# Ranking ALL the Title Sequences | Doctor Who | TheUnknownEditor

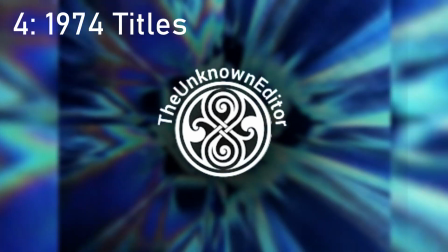1433s
It's obviously iconic. It's the one that everyone remembers and goes, that's Doctor Who.
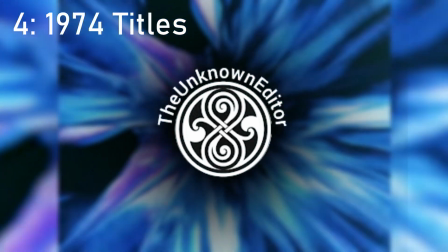1439s
And it's the first title sequence which doesn't use the slit scan effect,
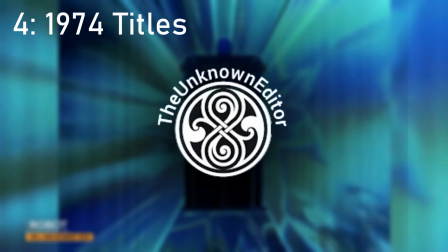1446s
which is quite brave of the BBC at
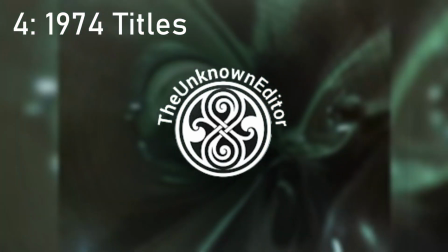1451s
the time considering how iconic that look was for Doctor 2 at the time
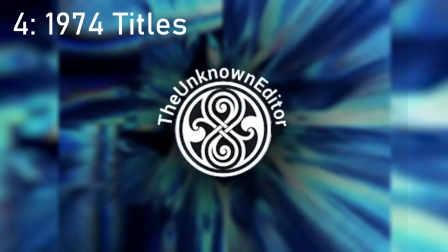1458s
and yet the title sequence just reinvents itself and yeah it's just an amazing sequence
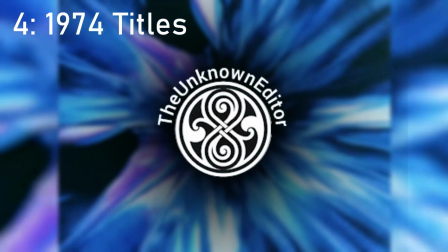1467s
it's very colourful and it upgrades on what
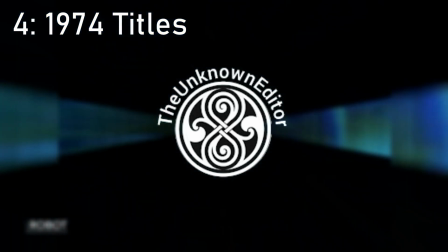1470s
the sort of later poetry titles did and yeah I
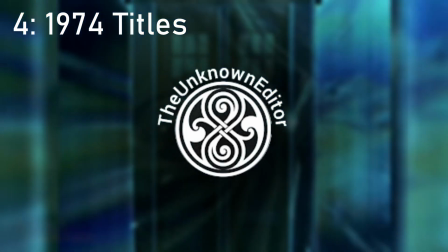1476s
don't have anything bad to say about it because there is nothing bad to say about it it's just not my absolute
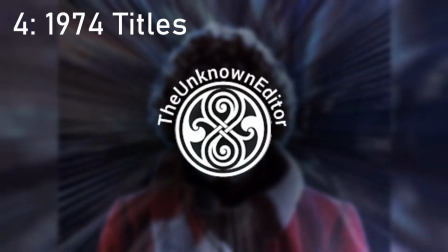1482s
favourite but you've got to give it credit for being the Doctor Who title sequence that everything else is sort of loosely based on.
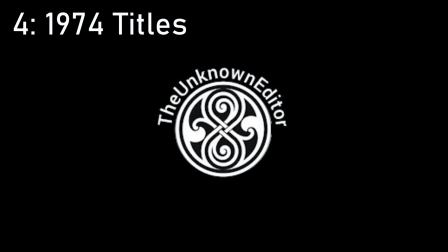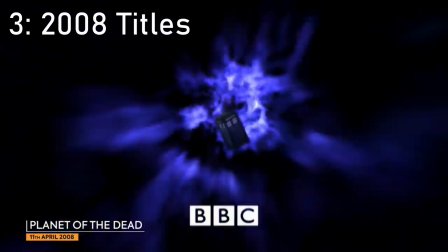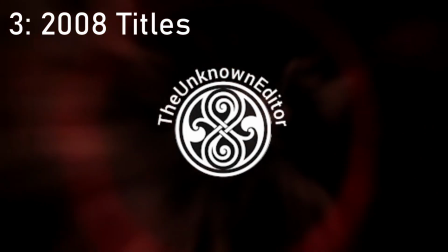1501s
So in third place we have the 2008 Later David Tennant titles which I really do like.
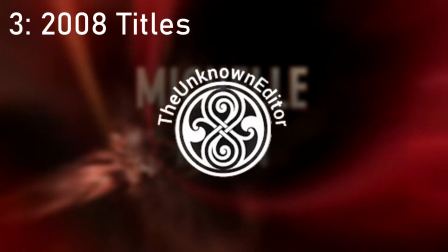1511s
It turns out that a lot of the better title sequences here are
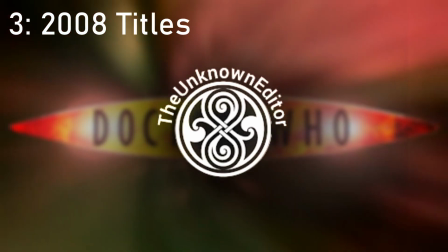1515s
upgrades of a sort of prototype that came before and in this case the
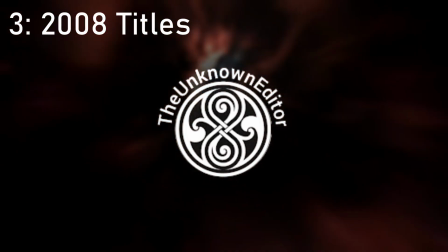1521s
prototype is the original series 1 Christopher Eccleston title sequence which then
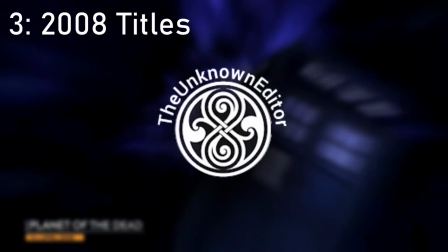1526s
carried on into David Tennant in series 2 and series 3 and then in series 4
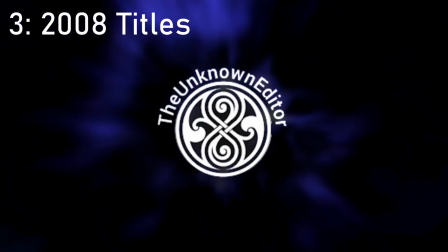1531s
we get a bit of an upgrade on the title sequence which has a different TARDIS model and it's got different music
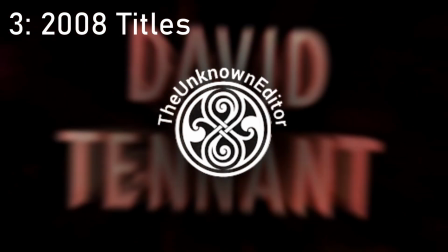1539s
which suits the actual sequence better and is much more suited to David Tennant's version of the Doctor
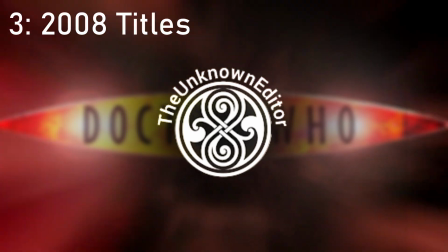1548s
but I think this version of the title sequence is the final upgrade for the
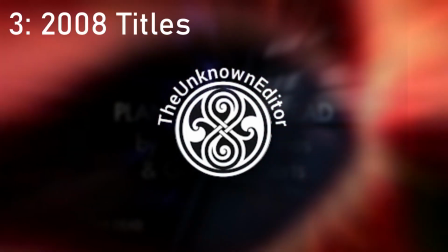1557s
RTD1 titles which are all sort of vaguely the same but this is just the
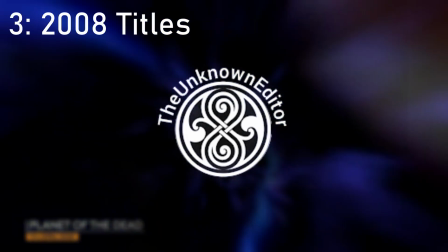1561s
one that is upgraded the most and it's
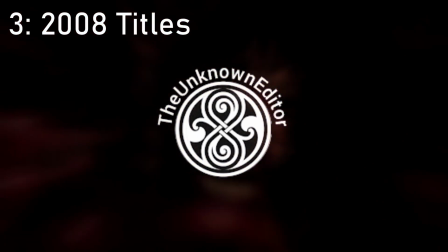1566s
probably the most iconic to David Tennant's Doctor and I was complaining in the 2005 title sequence
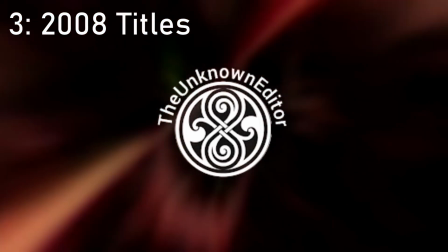1575s
when I ranked it saying it was a shame that they just used the same title sequence for David Tennant they just changed the name from Chris Trecklestone to
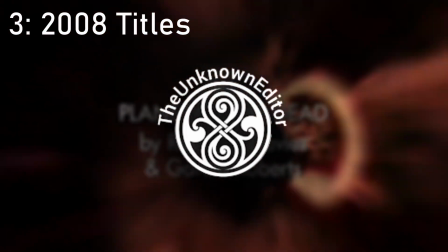1584s
David Tennant in titles and then just left it which is here what they've opted to improve on with having different music sort of a different
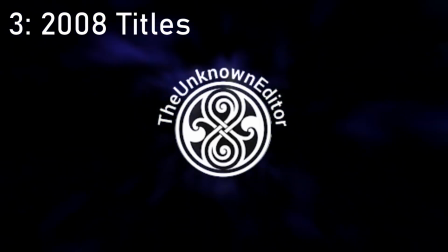1593s
colour for the Vortex and making it more sort of suited to again
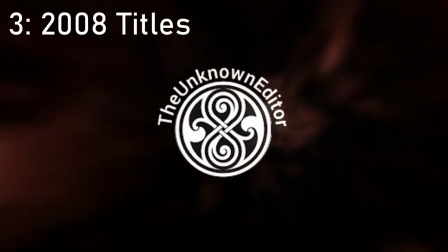1598s
David Tennant's interpretation of the Doctor and I really like that about it It's iconic,
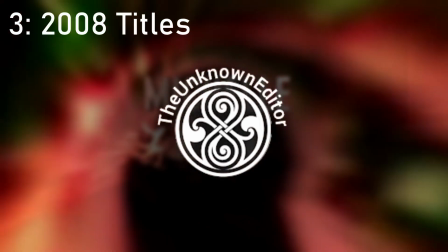1604s
there's literally nothing bad you can say about it, and yeah, that's why it's in third place.